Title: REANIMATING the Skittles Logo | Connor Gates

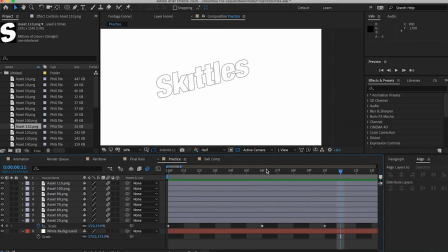8:18 All I had to do was animate the scale of each letter to come up at the same time but at different frames, and it creates this really cool like wave that comes up. I like how it looked. And then the rainbow comes up from behind the words, and that is probably my favorite part of this whole thing.
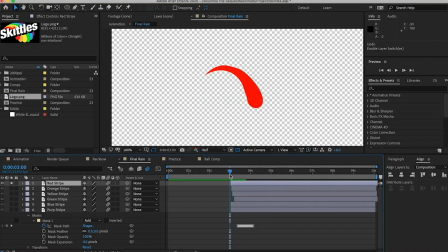8:34 I just think that looks really clean. That was just simple masking.
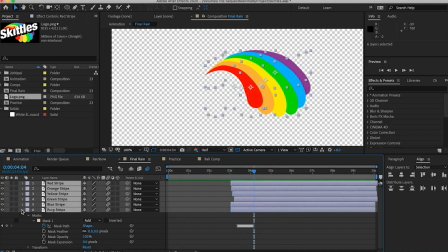8:37 And for those of you who don't know what masking is, essentially it's just a different way to make an object or a word appear on screen by rotoscoping it. And rotoscoping is essentially just going in, keyframing all those edges and vector points to give you a smooth animation like that one. And then I thought to myself, what if the Skittle itself was the hero to this story? So I had that Skittle come in and bam into the eye and create the drop shadow that is behind the Skittles word itself, just polishing the whole thing off and finishing the animation essentially. So I'm pretty happy with how this looks right now, but I know for a fact that there are some things that I'm missing about this animation that I'm not seeing yet. So I think we need to get a hold of another eye. Hey Joel! Hey, what's up, man? Hey, how you doing? Pretty good, how are you? Pretty good, pretty good. Alright, so I know who you are. Unfortunately, the people who are watching this probably don't know who you are. So, in a nutshell, what do you do at your job? Well, I work for a video agency here in LA.
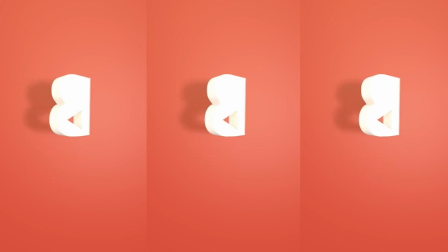9:44 I am the motion graphics specialist. I do a little bit more than that, but most of my job is motion graphics for our clients,
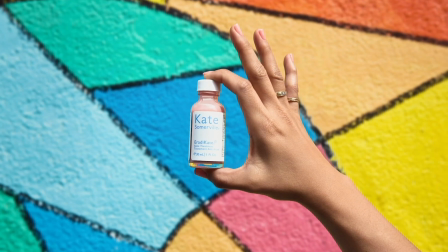9:52 motion graphics for our own purposes, for our own brand. I sent you 2 videos. So that's basically what I do. One of the videos is the animation that I tried to put my own spin on, and the other one is the animation that I made in After Effects. Watch the original and tell me what you think of it.
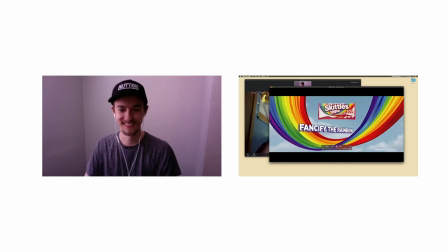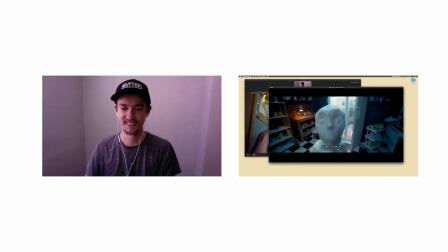10:19 Well, that's wild, man. I love it. Yeah. Give me your thoughts. Wild. Give me your thoughts on the animation at the end. I mean, it's pro. It's pro, right? It looks so good. It's pro? Just the design and everything. It looks pro as heck. Nice. Love it. What they're doing here isn't really that hard. They don't have to really do anything impressive to win people over. Go ahead and give my animation a look now. See what you think of that.
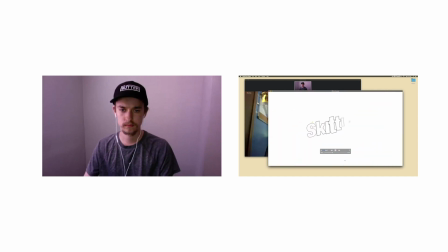Yeah, that was nice. Nice. Pretty clean. I like it. What are your first thoughts about it?
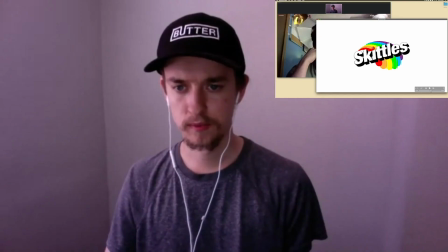10:56 How can I what do you like the most about it? The branded, rainbow color looks great.
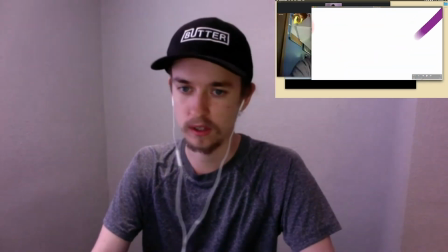11:01 The way you have the rainbow, do the transition, cool. Love it. Motion blur looks great.
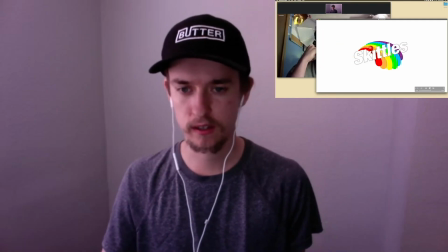11:07 The Skittle flying in at the beginning, and that 3D effect pops in. That's cool. I like that. I also like that you've distorted them to match that motion.
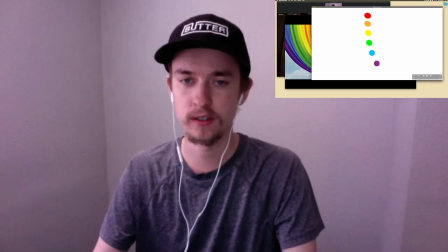11:15 That's great. That looks super good. That's very pro. Yeah, this looks cool. This looks good. What are some of the notes you can give me on improving this whole animation?
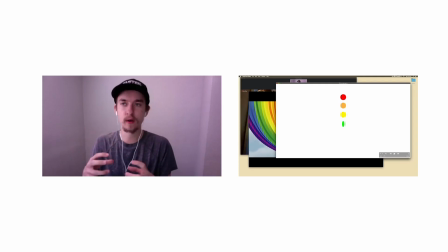11:24 Skittles are circular. They're rounded, so the design should be very rounded. The reason I bring that up is because if you look at 2 seconds in, the way that this rainbow starts drawing itself is that the end caps are butt end cap instead of rounded end cap.
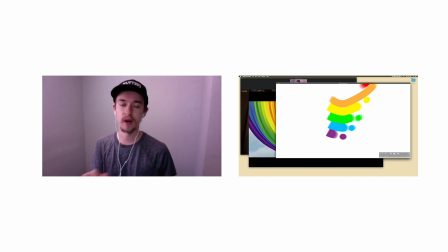11:40 Okay. I would not do a single butt end cap for anything in this animation. Every one of the end caps should be round because it's way more on brand, and it is way more related to and helps the viewer understand the story of a Skittle. Does that make sense?
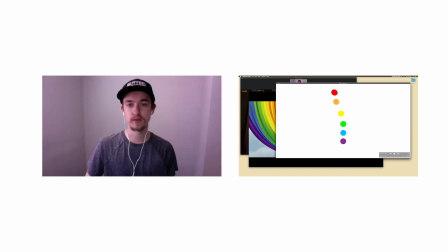11:56 Yes, absolutely. I like these the way that these rounded basically Skittles motivate the rainbow coming in. That's awesome. I love that. I think I would have done it looks like you're scaling just the x-axis to bring these in.
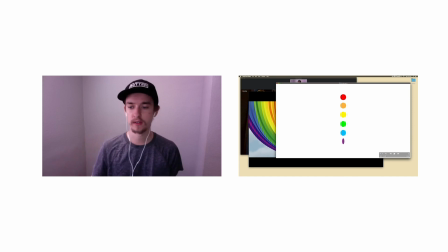12:13 I would have scaled both. I would have just done a straight scale to bring all those in. I can definitely tell that the pathing here is a little jagged.
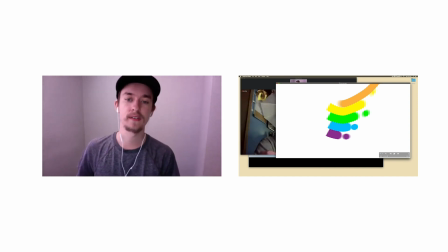12:21 Okay. I want that path to be perfectly a curve.